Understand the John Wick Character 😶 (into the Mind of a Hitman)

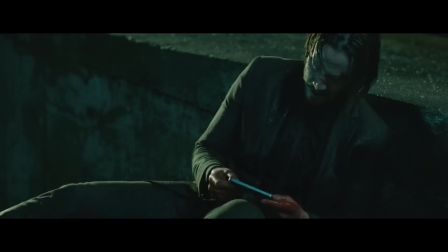A film about a retired hitman who left behind his life of crime because he found the love of his life.
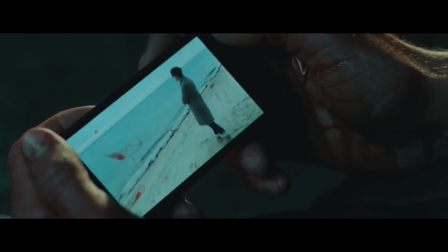He got married,
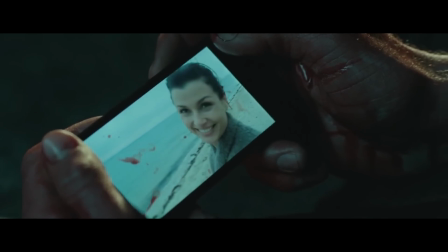settled down and finally found peace until that love was taken away by life itself.
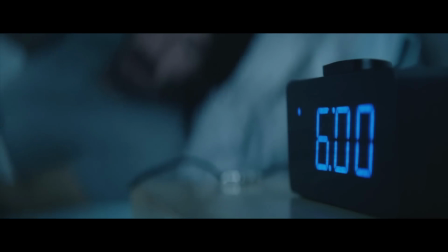But now even that the only reason for him to be at peace is gone,
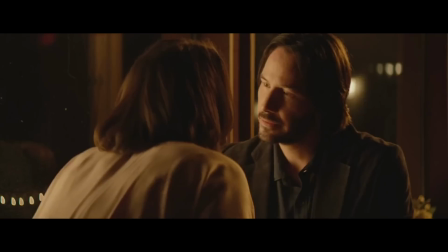he has somehow still held himself together and resists the thrill of falling back into his own life.
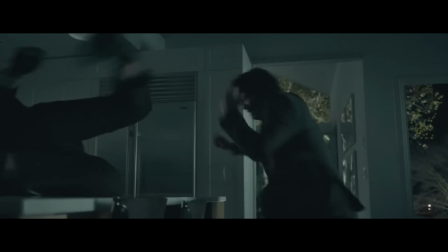Because God knows a big part of him enjoyed it and still wants some part of it.
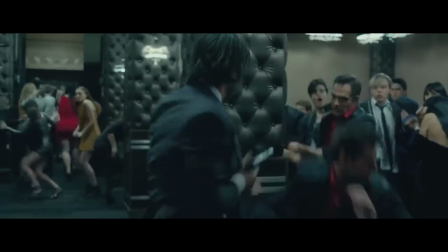Throughout the film we witness how great John is at killing people and he reaps some intense John's thrills out of his violent rampages.
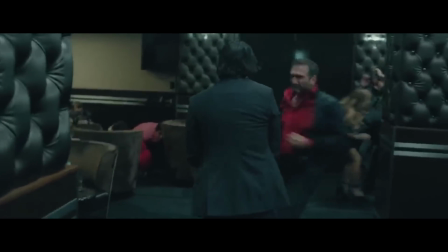And this is what this action thriller is about. It's about building John first and action second.
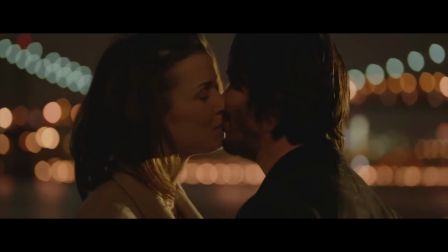For example, the feeling of love and loss.
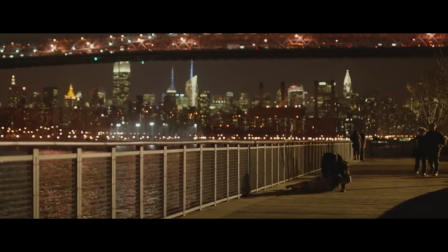The very first thing we see John go through is the realization of receiving love and then losing it just like that.
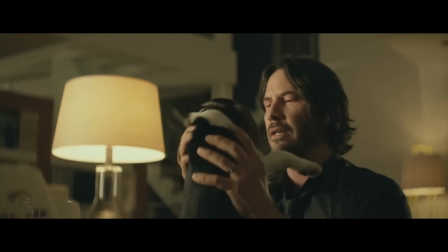But to make matters easy, he receives a pet dog from his passed away wife so that John John can stay connected to the feeling
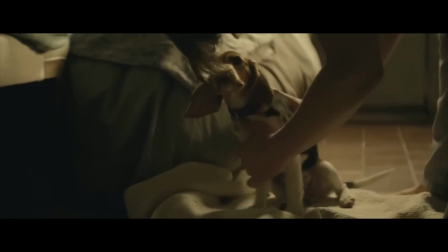of love and caring for somebody because his wife knew that after she's gone,
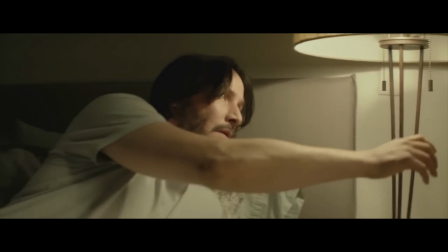John would never be able to love anyone or anything until and unless it connects him to her.
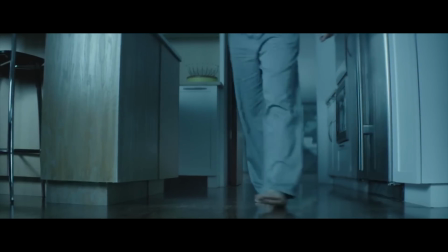Now that John without a word transits into his new silent life,
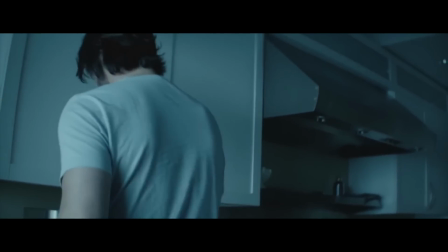the ambience that is built around him somewhat makes you want to be there just to get
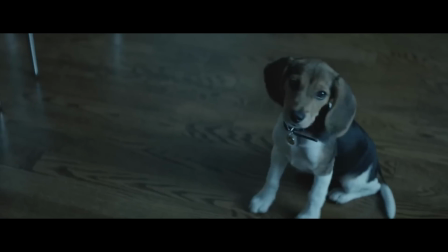some part of that silence so you can appreciate the happy loudness in your own life.
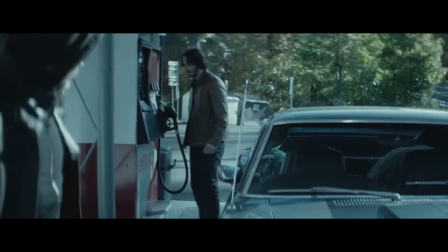But now even though John has successfully settled into his new life without his wife,
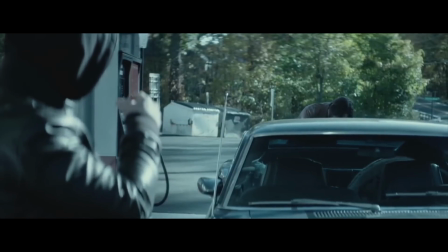some part of him loves to pick a fight as evident by this scene.
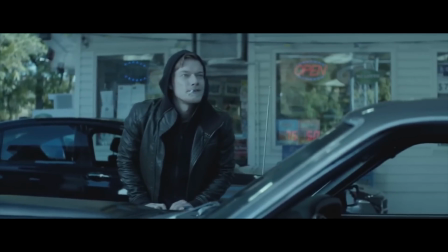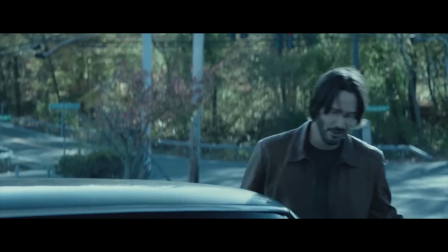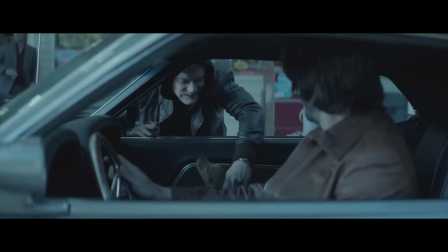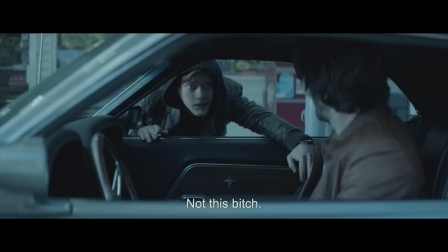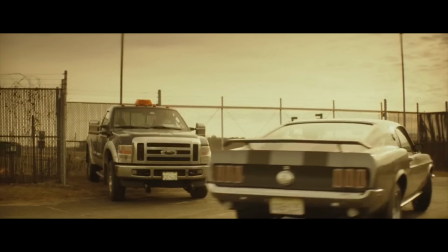But as he gave it to his dark side for a millisecond,
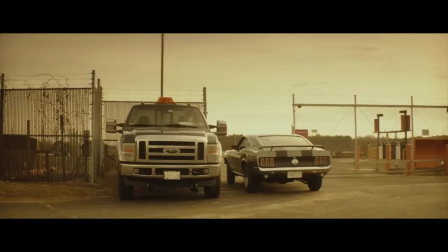he was able to channel all that anger away by taking it all out on his car.
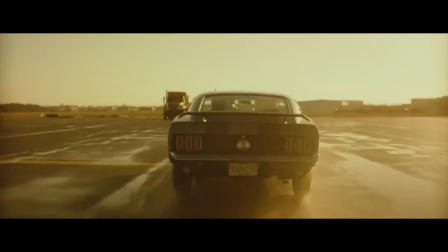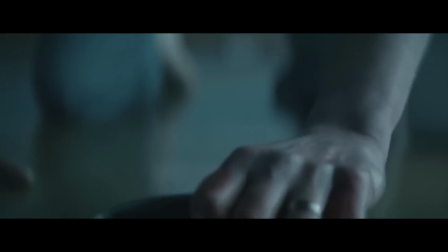By this point in the film, I realized the biggest element of why the whole John Wick character worked
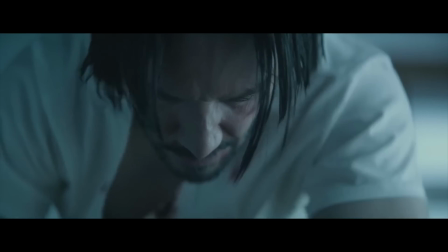so well this far in the story is because of Keanu Reeves playing this character.
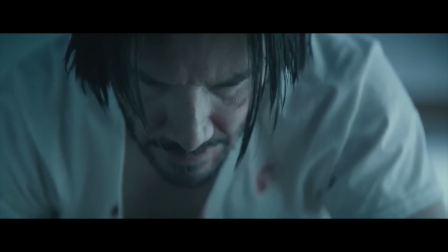There's something in his eyes that just speaks painfully whenever the focus is there.
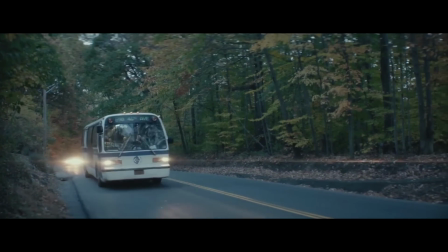To support my theory of Keanu Reeves making John Wick working so well is to just take
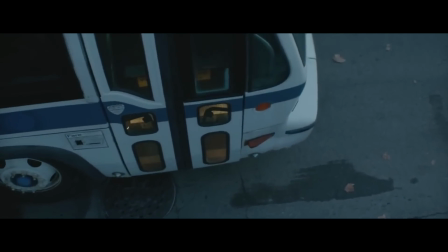a look at this walking style and see what is Reeves trying to convey with it.
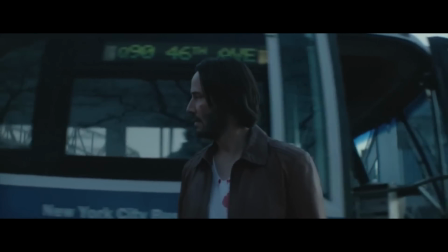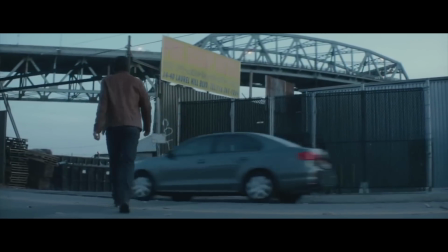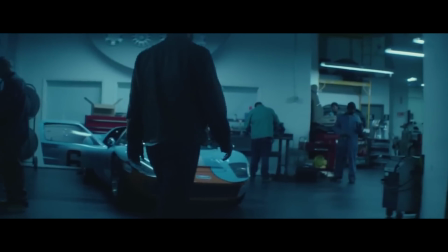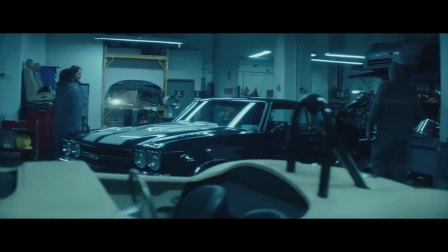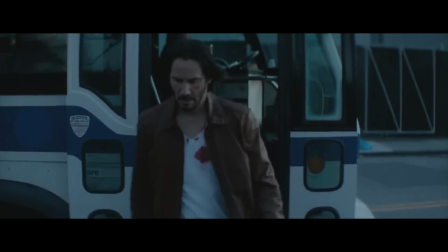He's laid back, exhausted, chilled,
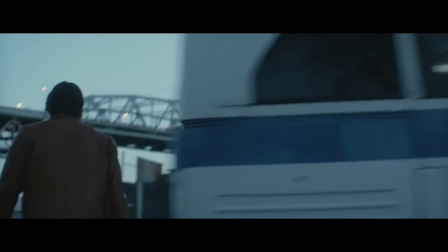angry, he knows things haven't quite worked out but he must go on and he's willing to do whatever
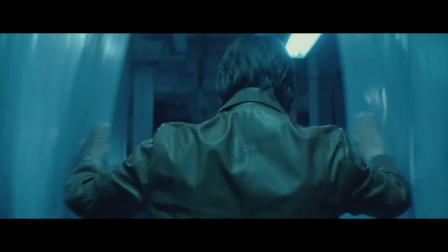it takes to find some small amount of peace for just a little bit even if it's for just a second.
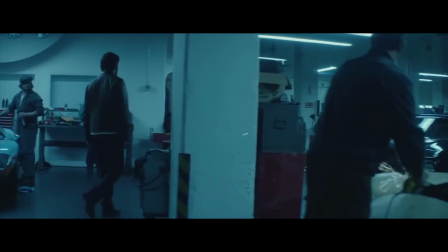Reeves was able to communicate all these thoughts just with his walking style,
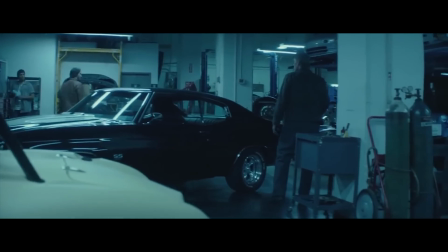which is exploding with mystery making you wonder how he did it and made it look so effortless.